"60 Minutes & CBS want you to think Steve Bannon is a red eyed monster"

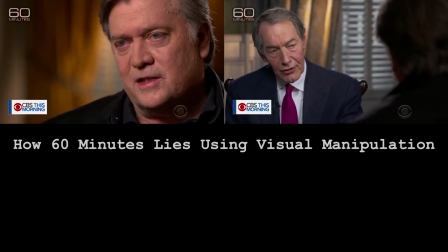0:00 I wanted to talk a little bit today about color correction and grading and about how it can be used to make people look better or worse on television.
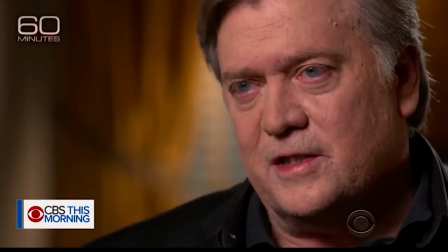0:10 This is a still frame of Steve Bannon from the 60 Minutes interview that's going to run tonight. And the first thing that I noticed was that there were red circles around his eyes and his lips looked cherry red.
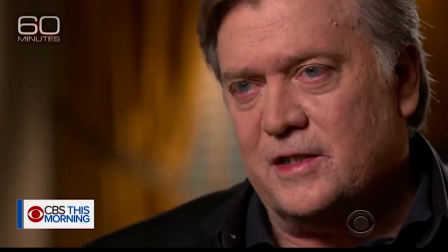0:23 And I also noticed that the curtains in the background looked really orange. Now, I've met Steve Bannon, and I know what he looks like. He's Irish, and he does have kind of paper skin. But he doesn't have pronounced red circles around his eyes. That's not who he is in real life.
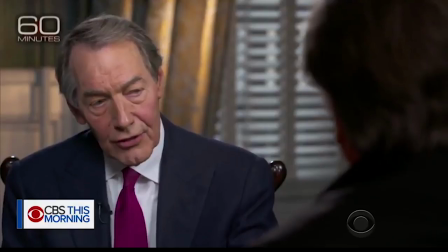0:38 So I started comparing the two shots of Charlie Rose and Steve Bannon to see what kind of differences I could find.
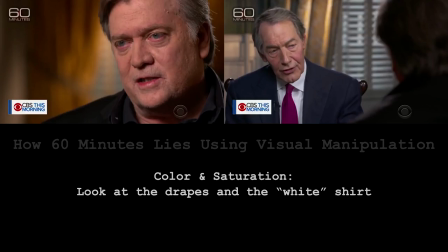0:46 And it was very interesting. The first thing that you need to take a look at is the color and saturation. Those drapes in the Breitbart Embassy in Washington, D.C. are actually the same color. Now, the light lighting them might be slightly
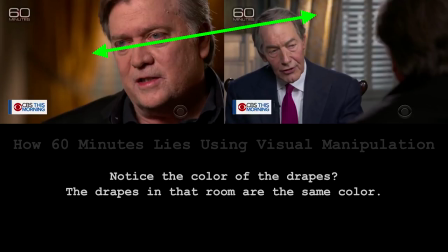1:02 closer or farther away, which accounts for the brightness, but they are the same color. And you can see from these two shots that they're definitely not the same color. If you take a look at Charlie Rose's shirt, it's bluer.
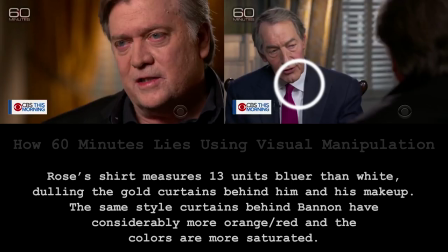1:16 It's about 13 units of blue from neutral, which means that they've graded it into a cooler shot. That does a couple of things. It makes his makeup look less clownish, and it also knocks down the contrast a little bit.
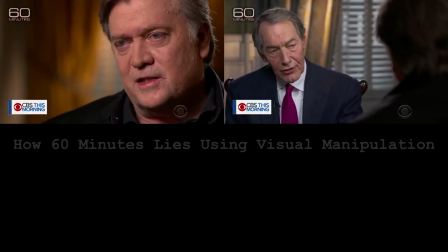1:33 So I'm going to do the same thing to Steve. I'm going to make it a little bit bluer, and I'm also going to lighten up the shadows a little bit,
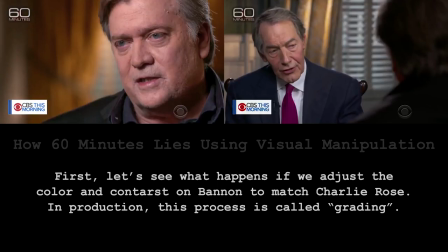1:43 just to make it a little bit less contrasty. And voila, the bloodshot eyes are gone. Now I'm going to do to Charlie what they did to Steve.
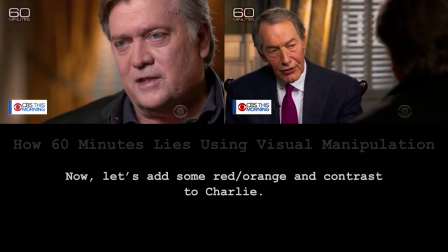1:51 I'm going to kick up the saturation, the red, the orange, and I'm going to increase the contrast.
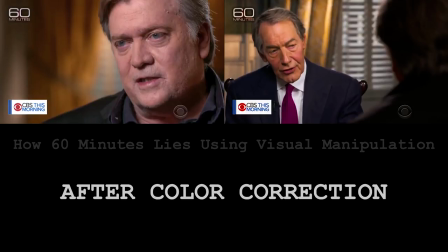1:58 So here's the two shots, before and after. Before and after.
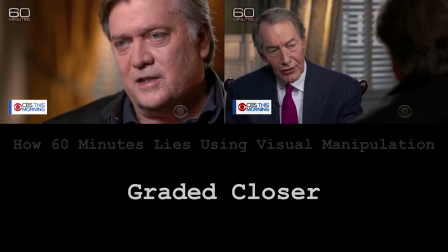2:09 And here's what the pictures would look like if they were graded similarly. Steve doesn't have red circles around his eyes. Charlie's makeup is subtle. You can't really tell he's got it on unless you're looking. And Steve doesn't look like the monster that they want you to think that he is. If you like this video, give it a thumbs up, subscribe, and if you've got any comments, leave them below and I'll take a look at them. Thank you very much. This is Peter Duke, @PeterDukePhoto on Instagram and Twitter. Talk to you later.